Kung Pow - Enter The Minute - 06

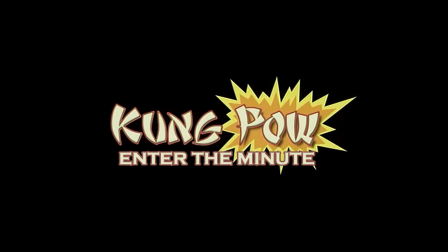0:08 Greetings and salutations, this is Kung Pao, enter the minute, minute six.
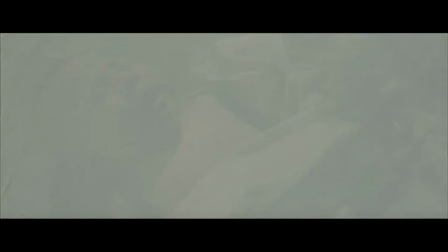0:15 Opening frame. A mostly white picture of the Chosen One?
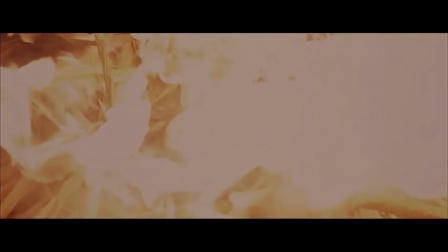0:20 We immediately cut to a zoom in on some straw on fire. It cuts to a shot of the Chosen One atop an extremely rocky hillside.
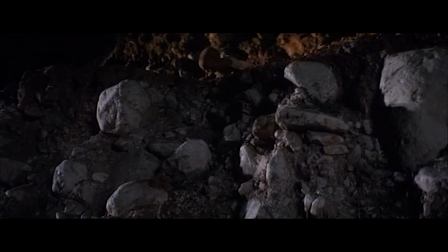0:28 A flickering light in the back indicates the burning shack behind him.
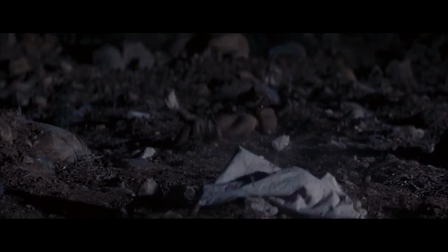0:32 The Chosen One slowly crawls forward to freedom, and immediately starts sliding down the hill, rolling uncontrollably and bouncing off the rocks.
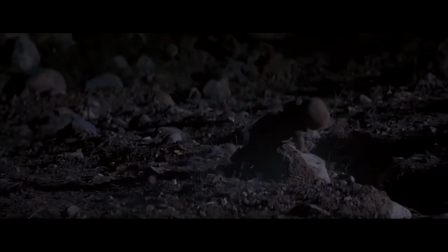0:41 He manages to right himself on a large boulder sticking out of the ground, but only for a moment as he restarts his descent down the hill, a booty flying off into the distance.
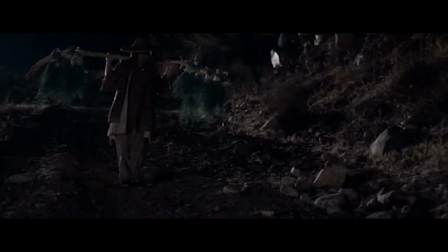0:50 Thankfully, the booty is returned in the next shot, as the Chosen One bounces his way down the hill and comes to a stop at a path where a peasant woman just happens to be walking by.
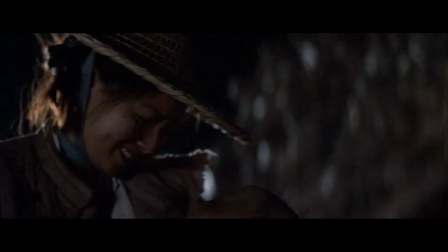0:59 The woman picks up the Chosen One, cradling and calls him, before kissing him on the forehead.
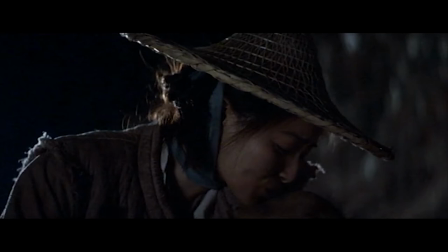1:05 We immediately sense a bond between these two people, how we know that she'll teach the Chosen One what it means to be a hero.
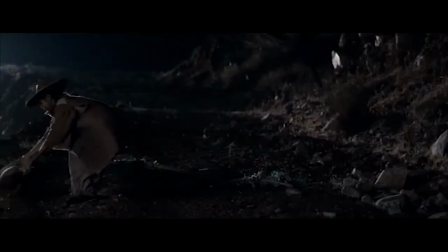1:13 Nope, she just tossed him across the other side of the path.
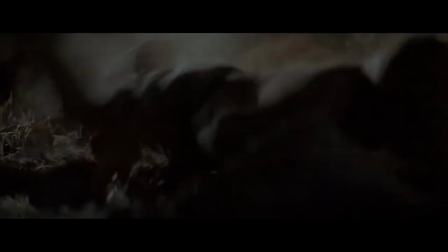1:16 Just before we cut towards the opening credits, we see the Chosen One continue rolling down the hill on the rocky hillside, perhaps towards his destiny. The song from Rush Home with Love by Min Royale starts up as the titles of an Owen Stanton production and a Steve Oda Kirk film.
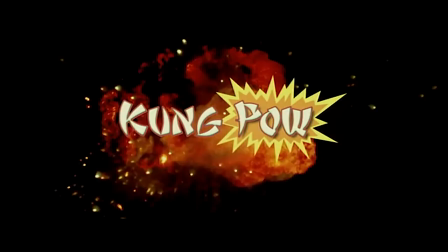1:32 Zooming onto the screen and then fading away. An explosion followed by the words Kung Pao. And on the closing frame we see the logo, but without the end of the fist. So we actually have a few things to talk about here.
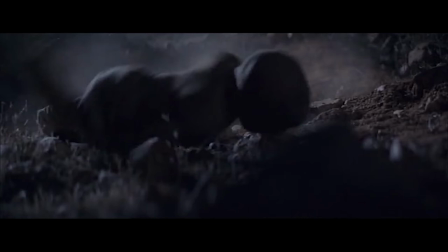1:44 I unironically think this is actually a very key scene. It's kind of a bit stupid. And I think that's kind of the point. as I previously stated, with the karate baby,
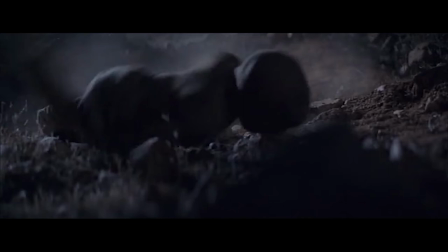1:57 you know, this kind of helps set up the tone, even though it has no informational value on the plots and the characters and stuff to a certain degree, it tells you what you're getting. And I think this scene is key to that idea. Okay, so one of the key parts in comedy is subversion.
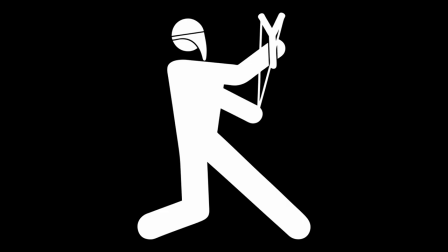2:14 We saw this in previous minutes with a literally baby kicking the
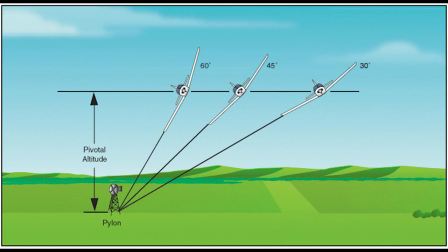2:20 crap out of a fully grown man this is where this scene is very pivotal as well it's not
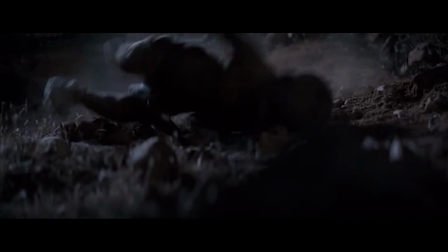2:26 the baby pulling down the hill numerous times which
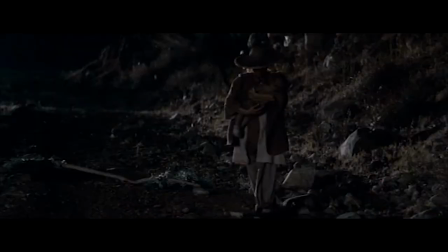2:32 is very funny but that moment with the peasant woman if you've watched any of
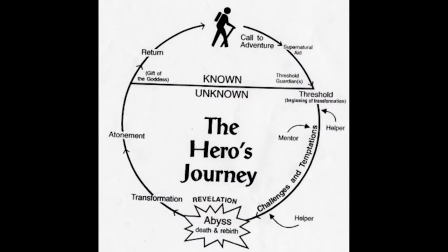2:38 these type of movies you know the hero's journey or anything like you know the young orphan like you know this is like the Superman narrative this is this is classic
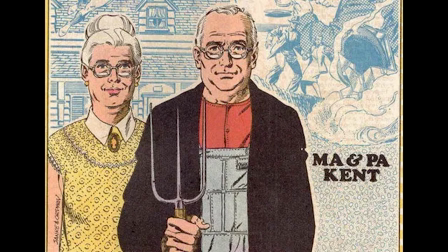2:47 storytelling this would be the moment where the abandoned child gets picked up and raised it's also cinematically shot in that way you know
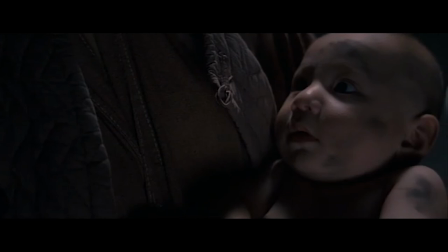2:56 the whole close-up with the woman holding the child and you know saying so cute and it's shot to give you this cinematic bond between these two characters and the child is like almost immediately thrown away it's amazing Steve actually points this out in the audio commentary.
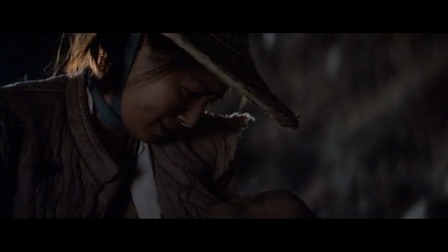3:16 Okay, now this is a pivotal part of the opening where the peasant woman comes up and picks up the chosen one. And it's really a touching moment, wouldn't you say? I was truly engaged. You know she's going to take the baby in and after this. Murture it, raise it. Yeah, and everything will be terrific. Then whoops!
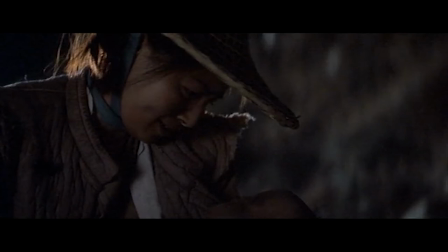3:34 It was a deliberate action on the part of the filmmakers to play to your expectations and subvert it.